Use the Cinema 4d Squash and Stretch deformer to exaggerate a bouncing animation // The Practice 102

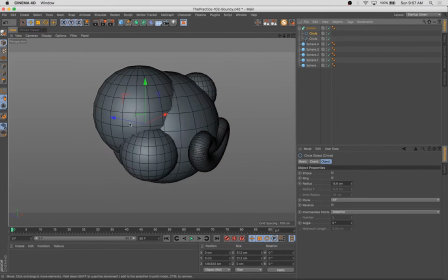Hello, happy Tuesday. Welcome back to another episode of The Practice. The show is a look into my digital art workflow.
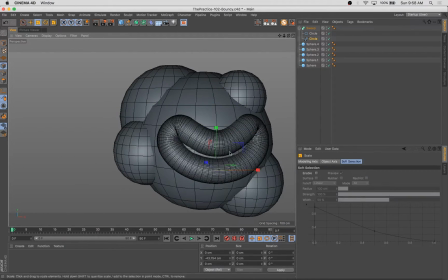I'm Stuart. I'm a 3D artist, illustrator, animator, and your pal, and I'm excited to have you back for another episode this week.
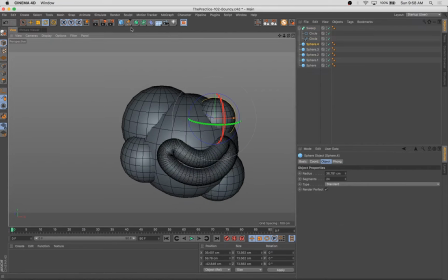As you can see in the recording so far, we are making a very simple little character out of a handful of spheres and a sweep, a couple other little very simple bits of geometry.
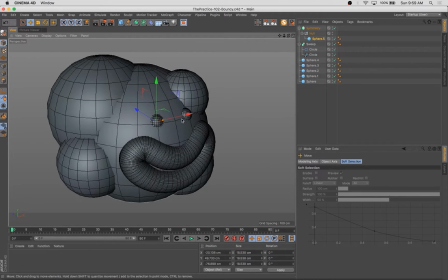The idea here is to create an ultra simple little character. And then we're going to use these,
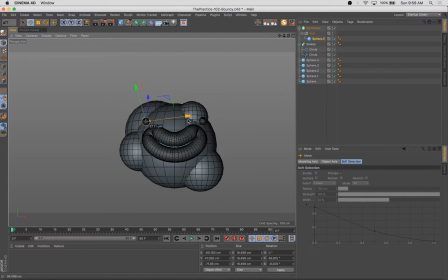some of the sort of presets in the animation palette and a really simple deformer.
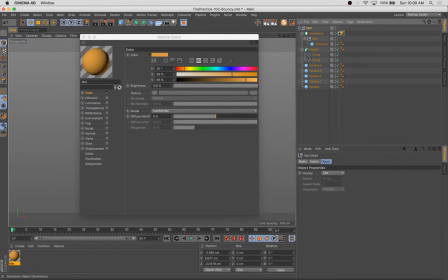And we're going to add, you know, a ton of life, a ton of personality.
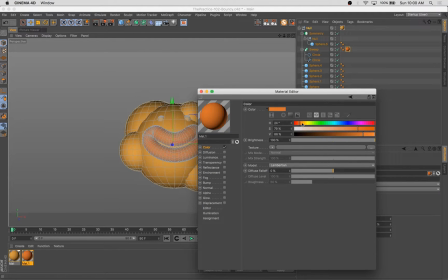And we're going to sort of lean into some of the principles of animation to
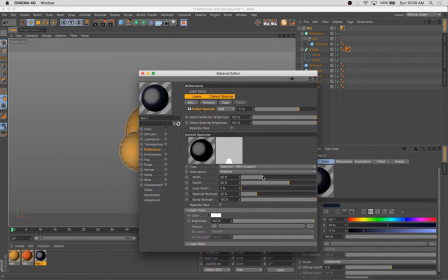improve like a rather simple movement in this character here.
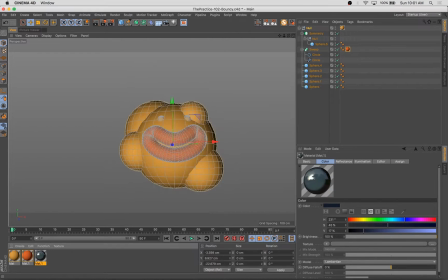So I'm going to spend the first, you know, small section of this recording just doing the character itself,
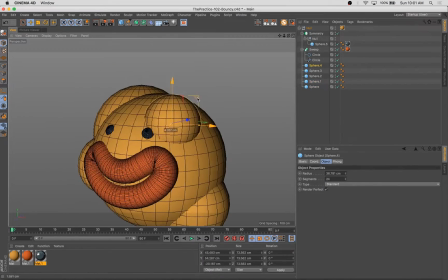which is, you know, as I mentioned, just really a handful of spheres here. A couple of eyes and a simple sweep for a mouth.
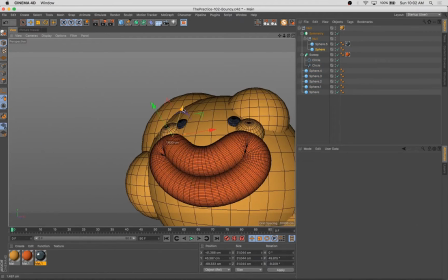I am turning the polygons up a bit in these spheres because we're going to be squashing and stretching this bad boy a bit.
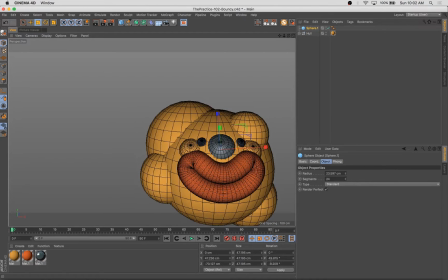So we want to make sure that there's plenty of subdivisions there for some nice smooth distortion
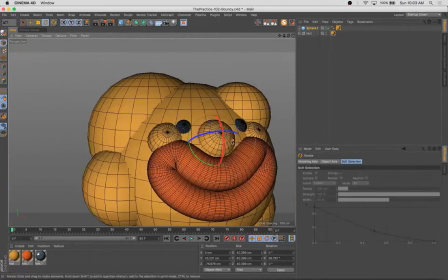distortion of the elements.
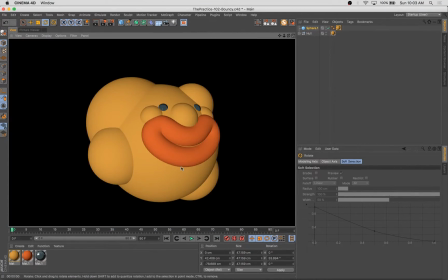So adding a little nose here, and that's just about as far as I'm going to take the character.
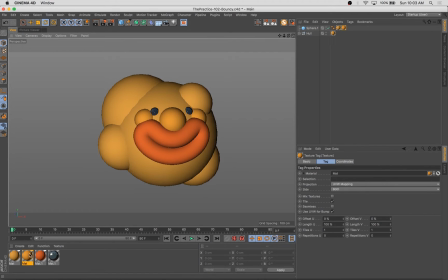This really isn't so much about the character as it is about sort of the principles of the animation here.
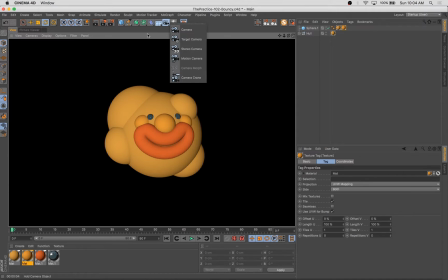So the idea is, once we get this guy set up in a very simple scene,
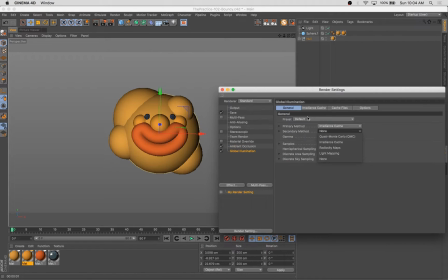we're going to create just a couple of keyframes for the animation, and then we're going to exaggerate some components of it,
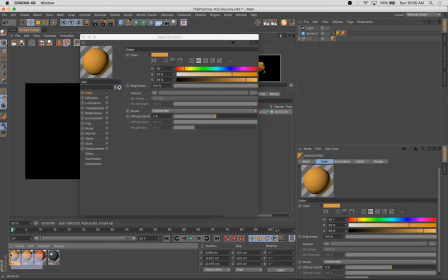and like I mentioned, to add a ton of life and personality into the animation itself.
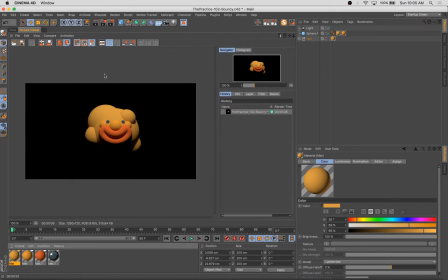With the texturing here, what I'm doing is using the luminance channel with the same color as the color channel, just giving it, you know,
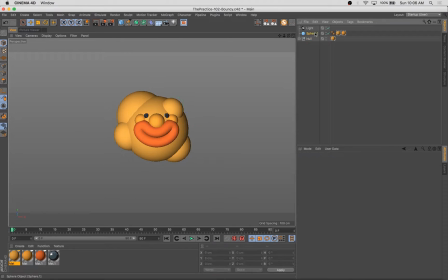15 or 20% luminance just to fill it in a little bit and make it appear a little bit flatter and more simplified.
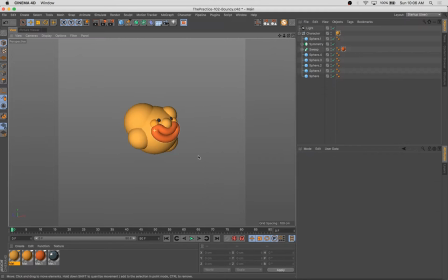Kind of like the effect there. It's fun, sometimes you can use just 100% luminance and no color, or no diffusion really.
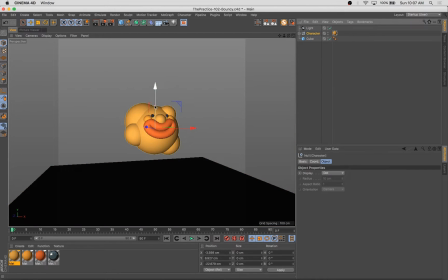They call it the color channel in Cinema 4D, but it's really like the diffusion channel, and that's really the simple shading you get on a 3D object. It comes from the diffusion, but the pure luminance will be
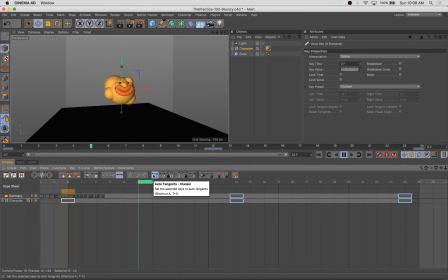a much flatter look. So anyway, we're getting into the animation here, and as you can see, it's just two simple keyframes. We're going up and down. We're creating this like bouncing ball effect, right? But what I did is I went into layout and animation, and what I can do here is select the frames at the end of the movement and
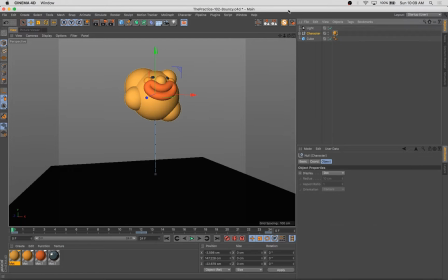use some of the presets that are located sort of in the middle section across, just above the timeline there, and I can remove the there's a little tab that says remove overshoot. We're going to click that off.
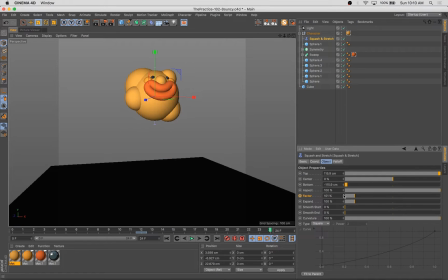And what that does is it allows for a little bit more of a natural movement. When the object reaches the height of its movement, it's going to continue just a little bit past there,
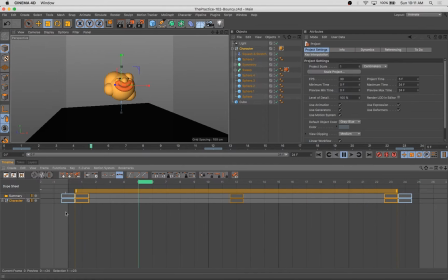and it's going to sort of exaggerate and slow down that transition. And sort of like, you know, in the old school cartoons when Wile E. Coyote went, you know, hurling up in the air,
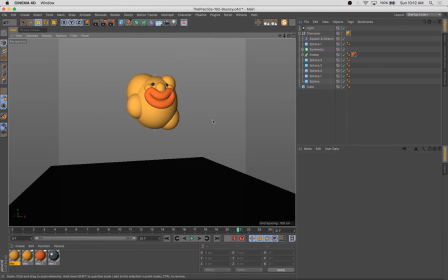he would sort of pause at the height of his movement, and he would kind of blink or do something silly and then start dropping again.
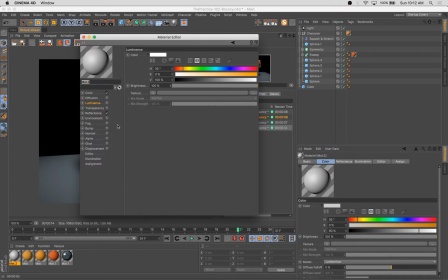And what we're doing here is working to really exaggerate that up and down motion.
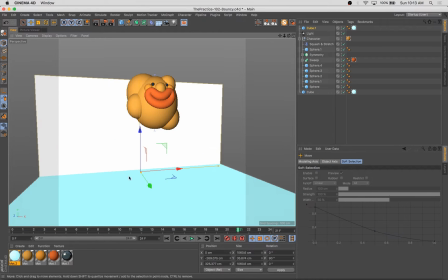The other thing we did is we added a squash and stretch deformer into the hierarchy of this character group.
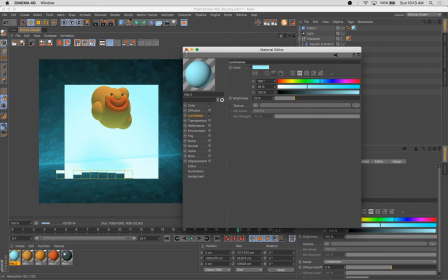And what that allows us to do is very simply
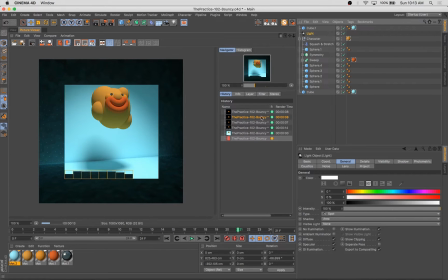pull up and push down the height of the object and sort of
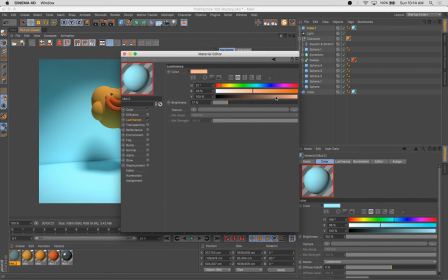squash it and stretch it in a really realistic, natural way.
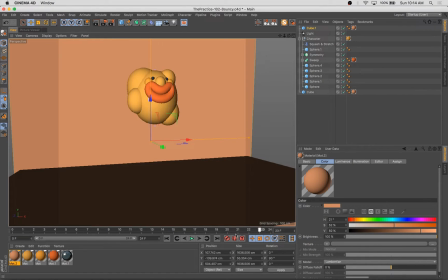So I was just messing with the background color there, but we'll get into playing with this a bit further.
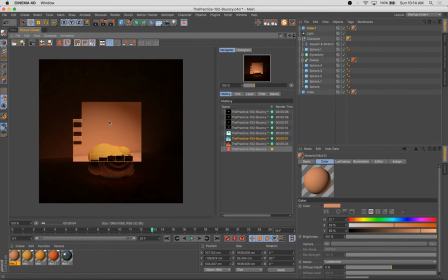And you can see already that we've got this sort of squashing effect at the bottom of
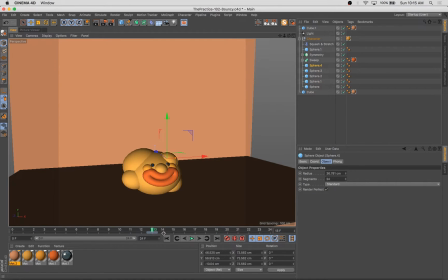the movement. And we've got this elongating effect at the top of the movement, which adds a lot of sort of natural feel to it.
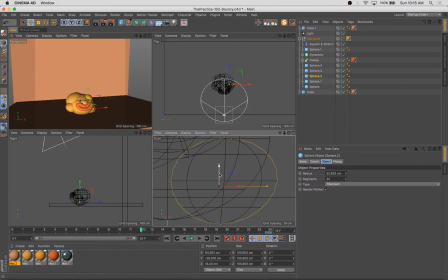And it's really simple to do that with squash and stretch.
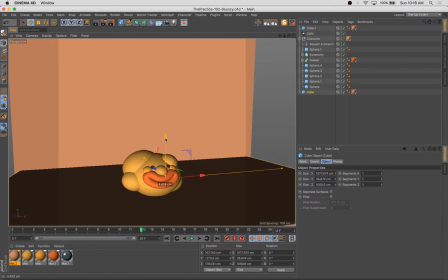What you want to do is you want to get squash and stretch inside your hierarchy, or if you're using it just with one object, you put it as a child of that object. And you make sure that the height of the squash and stretch deformer matches the height of the object. There's also a little button there that says, like, match,
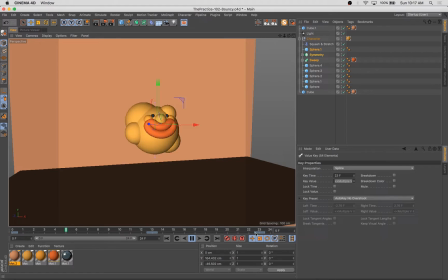what does it say? It's a little toggle. It says match object height, or match parent height is what it says. And if you click that, or fit to parent is what it says.
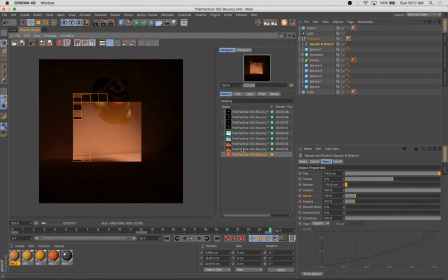If you click fit to parent, it'll match the PSR and make it a lot easier to position that.
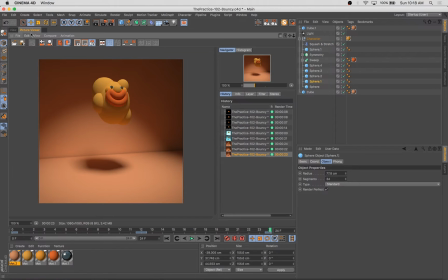And that's what I did here, and then made it just slightly taller so it would account for some of the overlap and exaggeration of the secondary spheres. You'll see that I'm moving those just a little bit in the height of the bounce.
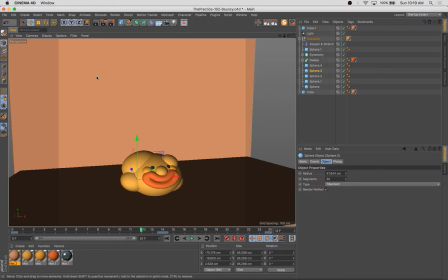And then I don't really mess with most of the settings inside of squash and stretch. What I really mess with is, I think it's called the factor, and that's what really gives us most of our pulling and squashing.
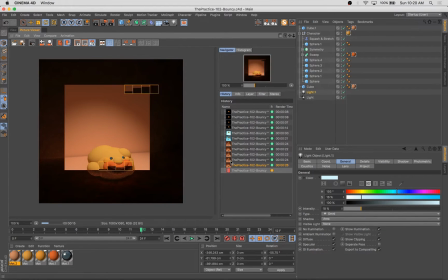And so I really just, I add, 10% upwards in the height of the bouncing animation, and I pull it down another 10% at the bottom, and that gives us that squash when we hit the ground.
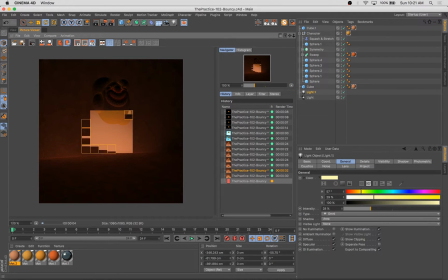And then I keyframe it and make sure it's at about 100% in the middle of the animation,
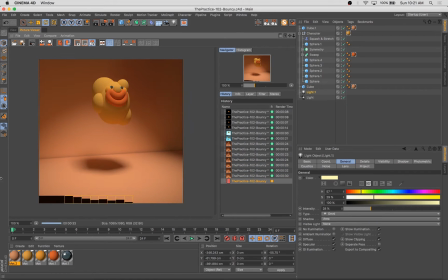where he needs to be in a more neutral position because he's neither at the top of or at the bottom of that movement.
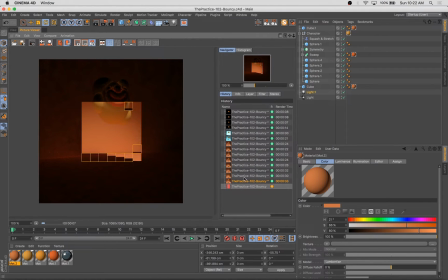So I go from, around 90 at the bottom to around 100 in the middle to about 110 at the top.
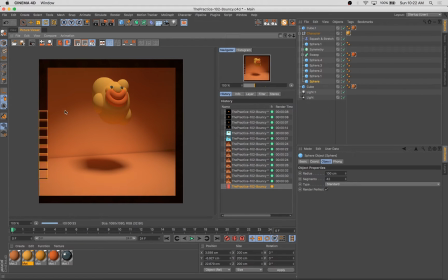And that'll all depend on your specific character and the look exactly you're going for.
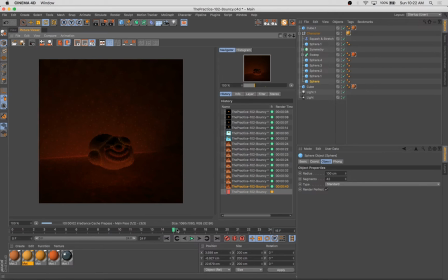But a little bit will go a long way.
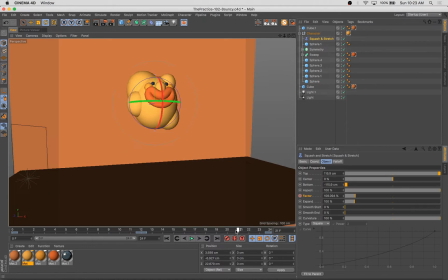Now, once I get that squash and stretch the way I'm kind of feeling it, you'll notice the other thing I'm going to start doing is changing the position of some of the facial features and some of the secondary balls or secondary spheres
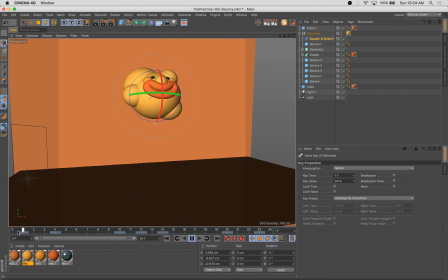in the character itself. And that's kind of like, the Wile E. Coyote effect. As he reaches the pinnacle of his height, you'll notice that, like, his features might sort of exaggerate upwards slightly. Some things might sort of elongate or move around in position.
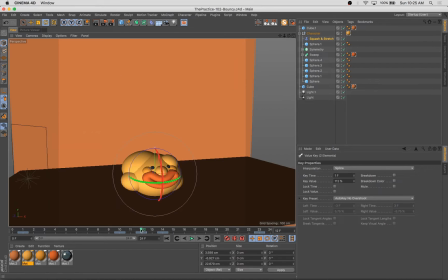So what I'm doing is, the eyes and the nose and mouth, once we get towards the top of our animation, I'll scoot those facial features up just a hair and keyframe them up
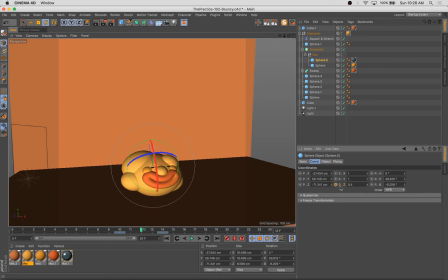so that they will move upwards slightly towards the top of the movement. And you can see what I just did there was have the eyes squish down into a thinner,
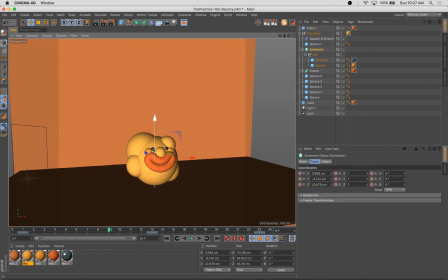wider position at the bottom, which again exaggerates that sort of compression at the bottom of the animation.
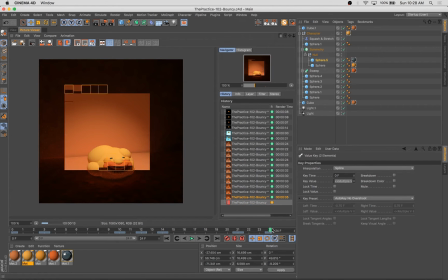So you can see there, he's awfully squished and his eyes sort of close,
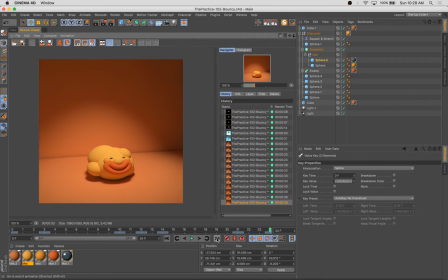which makes it a lot more interesting and adds a lot of character to that motion.